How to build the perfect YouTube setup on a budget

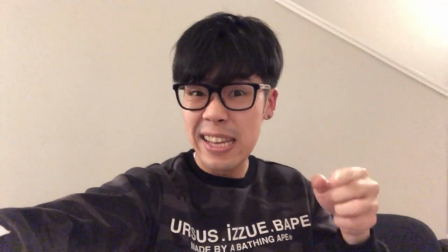0s
Today, we're going to take your video from looking and sounding like this to this with only $100. Hey, it's Herman here again on Artlist. And if you're like me, when I first started making videos, you're probably looking for the cheapest way to look like a pro.
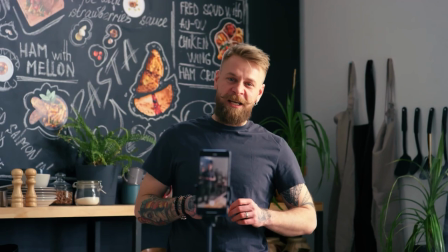13s
Thankfully, you can shoot high quality content for your YouTube in the comfort of your own home and with the phone in your pocket. So instead of replying to that Nigerian prince for a windfall of money,
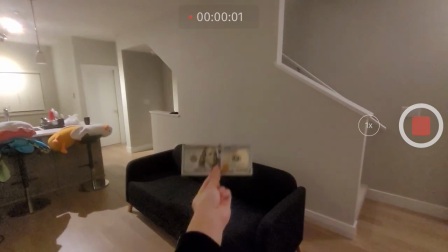22s
let's learn the greatest magic trick I know, turning $100 into your own professional content creation space. Now, you don't want to miss any of these steps because just like a Jenga tower, your setup can fall apart without just one of these pieces. If you're ready, then hit that like button and let's go.
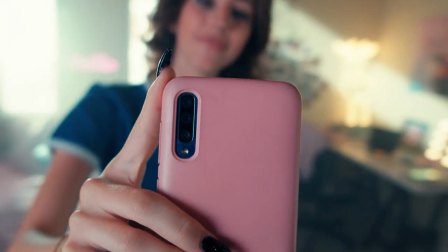37s
Unless you've got the forearm size of the rocks, I find that holding anything, including my phone, gets pretty exhausting after a while.
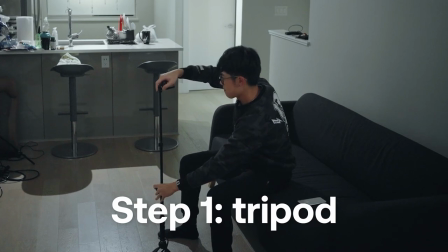44s
That's why it is so important to mount your device onto something that you can adjust the height of. Trust me, no one wants to watch this angle of you talking all the time. A basic tripod will free up your hands and you can get a pretty cheap selfie stick with some legs on the bottom for around $11.
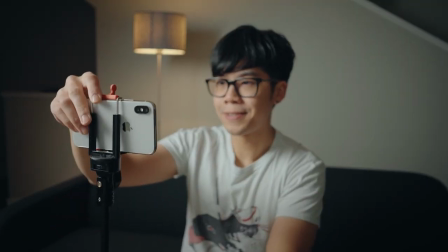58s
Adjust it to a cozy eye level so that the viewers feel like they're right next to you and you're good to go.
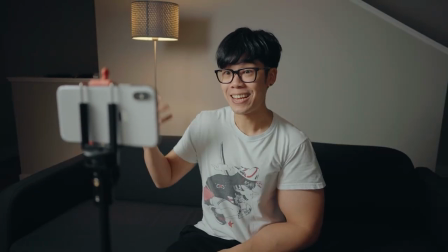63s
Just make sure to even out the other arm before you buy this though. Next, let's take care of your main light source.
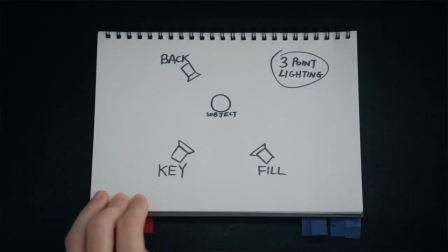68s
Now, this is known as your key light in a three-point lighting setup, which is the technique we'll be using for your home studio because it's the most standard setup for a professional look.
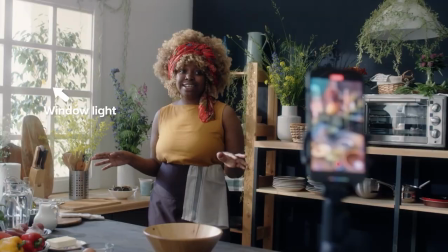77s
If you have a large window at home, then you can use that as your main source of light and put a bit of your money into your piggy bank.
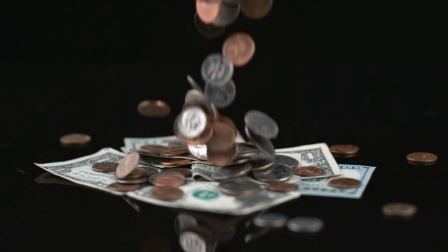83s
Maybe even invest a bit more onto step five, which is super important, but we'll get to that.
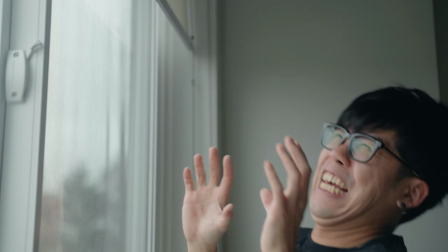87s
But if you are a vampire like me, or you just don't have many windows, then softboxes are your best friends.
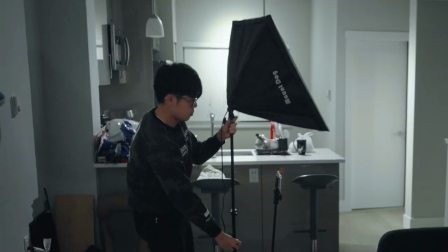93s
With this one only being $37, it's the easiest and cheapest way to instantly get professional lighting.
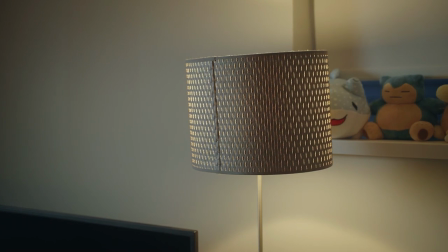99s
Sure, you can use that IKEA lamp sitting in your living room instead, but the advantage of a softbox is in its name.
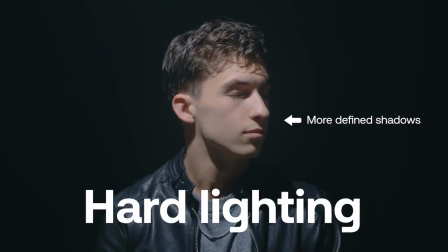105s
It produces soft light. That means instead of having harsh, defined shadows that look like you're being interrogated, soft, smooth shadows feel professional and way more pleasant to look at.
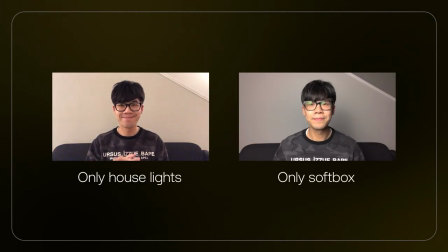114s
Softboxes will also cover a broader area, which gives you wiggle room while still being well lit. Now, when I first set up my light, I wondered why it didn't look like a million-dollar studio. If you're wondering the same thing, then I recommend looking at the title of this video you're watching and then be relieved that there's actually a very simple fix to this.
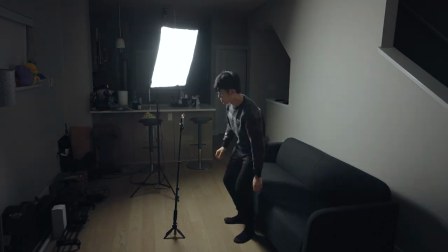131s
All you have to do is angle your light 45 degrees toward your face so that it gives some contrast.
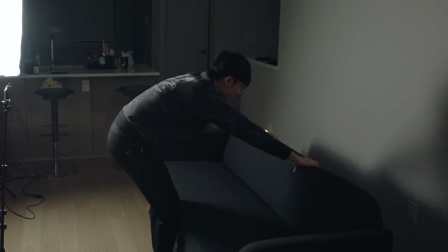136s
Now, if you're filming against a flat wall, then make sure to bring your seat and lights away from the wall to create a sense of depth.
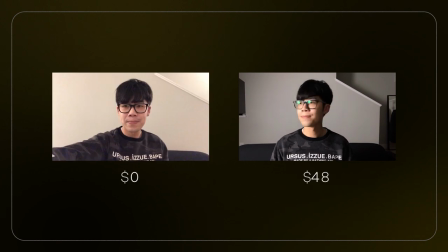142s
Now, it might not look like $1 million, but it does look a million times better than when we first started. When I had my first light setup, I realized that everything I shot was too dark and dramatic. Now, this may have been good for my emo phase, but showing off your space creates a more welcoming atmosphere. Thankfully, I think that you can use a larger variety of lights to do this. Yes, I'm looking at you, IKEA lamp.
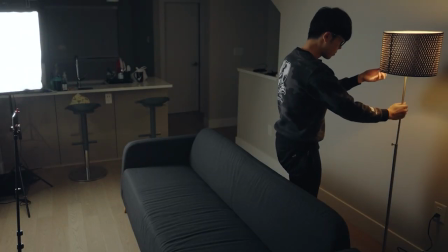161s
By strategically placing the lights you already own into your scene, you can make it way more visually interesting than just a flat wall. Any lights that you can see in the frame are known as practicals. There's a cinematography trivia fact for you.
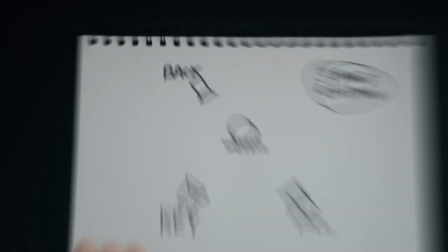173s
Now, remember that three-point lighting setup I mentioned earlier? One of those lights is your backlight. We have a background light so far, but not a backlight. Yep. This distinction was how I almost failed film school. A backlight, as the name implies, lights your back.
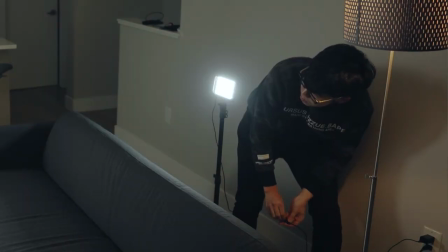185s
I like using LED lights to do this because of how cheap and portable they are. The ones here run about $25 for two lights and it comes with stands.
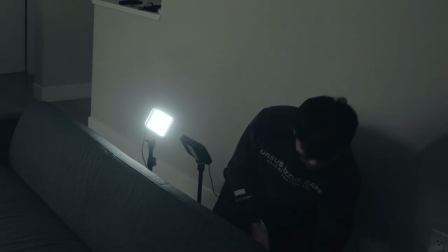193s
That's a 2-for-1 deal that you'd only expect from McDonald's. So let's point one of these lights at your back to create some separation between you and the background.
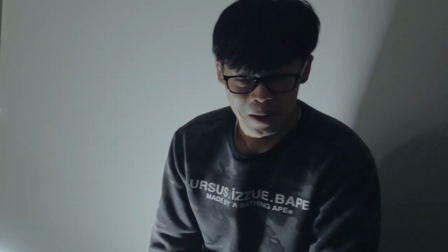200s
The other light can be used as a background light if you don't have any lights you want to use at home. The last light in your three-point lighting setup is your fill light, which fills the shadows on your face to make it a little bit less dark. This is really dependent on the look that you're going for and what's available to you, because in most cases, I've completely stopped using a fill light entirely. But I do want to share a few options for you so that you can adjust how bright your fill is.
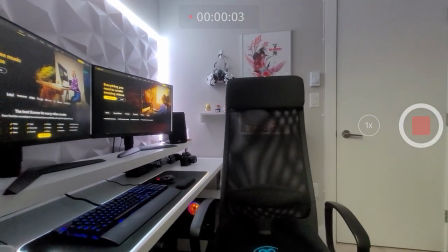223s
If you're filming in a white room like I am right now, then the lights will bounce off the walls so that your shadows aren't going to be too dark. So option one is to just not set up a fill light at all. Option two is to get something to bounce the light from the softbox onto your face.
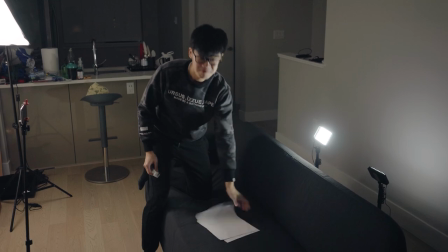236s
Something as simple as a white foam board from a dollar store can do this. Even taping sheets of white paper like what I'm doing right now, you just need to set that up near your face. Option three is to use an additional light. However, I recommend bouncing the light instead of pointing it directly at your face.
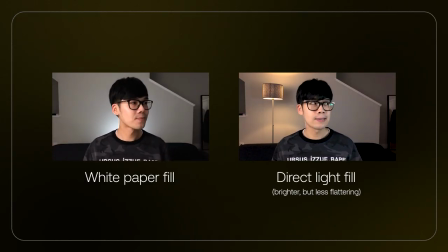252s
Remember, we want to keep the light on your face soft and fluffy like a marshmallow, so you can use that additional LED you bought to do this.
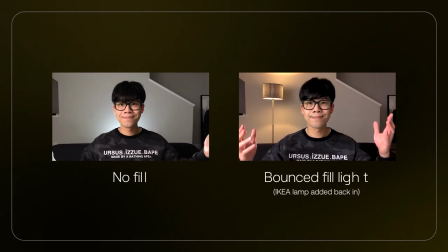258s
Just aim the light at the white surface and say goodbye to those intense shadows.
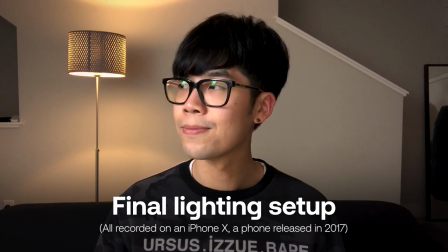264s
With your lights set up, you are almost ready to be a content creating beast, but I have saved the most important thing for last. Your audio. Now, I didn't really care about good audio when I first started because I thought that visuals were more important to keep your viewers engaged. But without good sound, a video becomes pretty unbearable to watch and people are going to click one of two buttons. This one or this one. There's so many options now that hook up to your phone, but I want to recommend a wireless lav solution in this video.
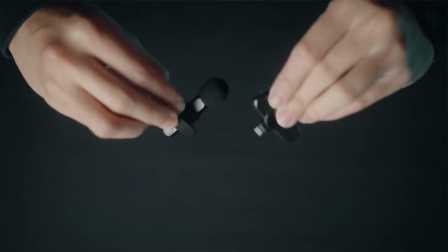291s
Instead of being tethered to your phone like a dog on a leash, a wireless lav mic lets you freely move around without having to be an escape artist.
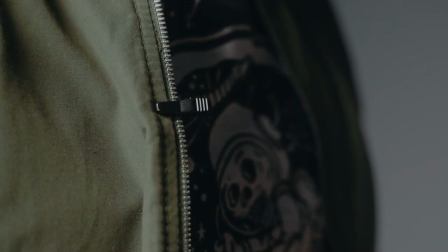297s
Lav mics are small microphones that can be attached to your body for high quality audio. Check out our blog post for more information about different types of microphones and what they accomplish.
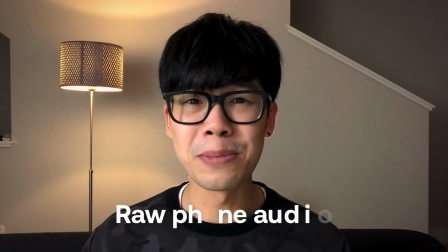306s
The ones I'm using right now run about $26. It makes your audio go from sounding like this to this, which is way better to listen to. On the topic of good audio, music and sound effects also play a massive part in creating high quality content. Choosing the wrong music can be another reason for people to click off your videos, so having options to a wide range of genres like on Artlist is pretty handy.
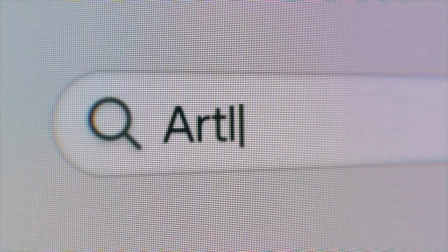327s
They also have templates, footage, plugins, and apps to enhance your videos, so check out Artlist if you need high quality assets to match your new high quality studio.
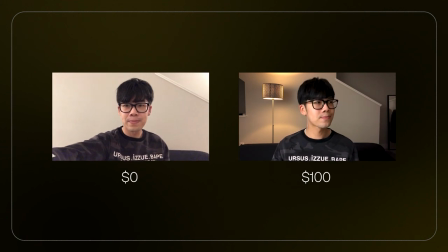335s
Congratulations, because you now have an awesome setup that doesn't stop you from creating your best videos. Now, if you're looking to upgrade your equipment eventually, then there are so many options out there, but the fundamentals stay the same.
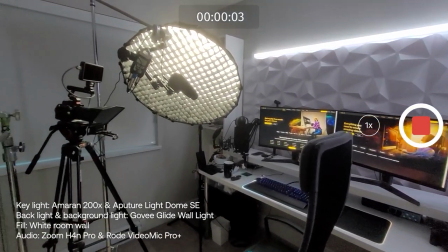346s
In this case, I'm using a more expensive softbox, no fill, and just let the LED lights behind me be the background light and backlight. Now, if you want more ways to save money and effort on creating high quality content,
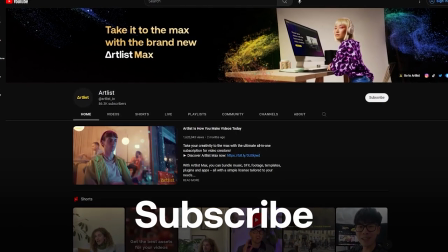356s
then make sure to subscribe to our channel and check out the video where I shot a commercial with only one light. Otherwise, thanks for watching, and I'll see you in the next one.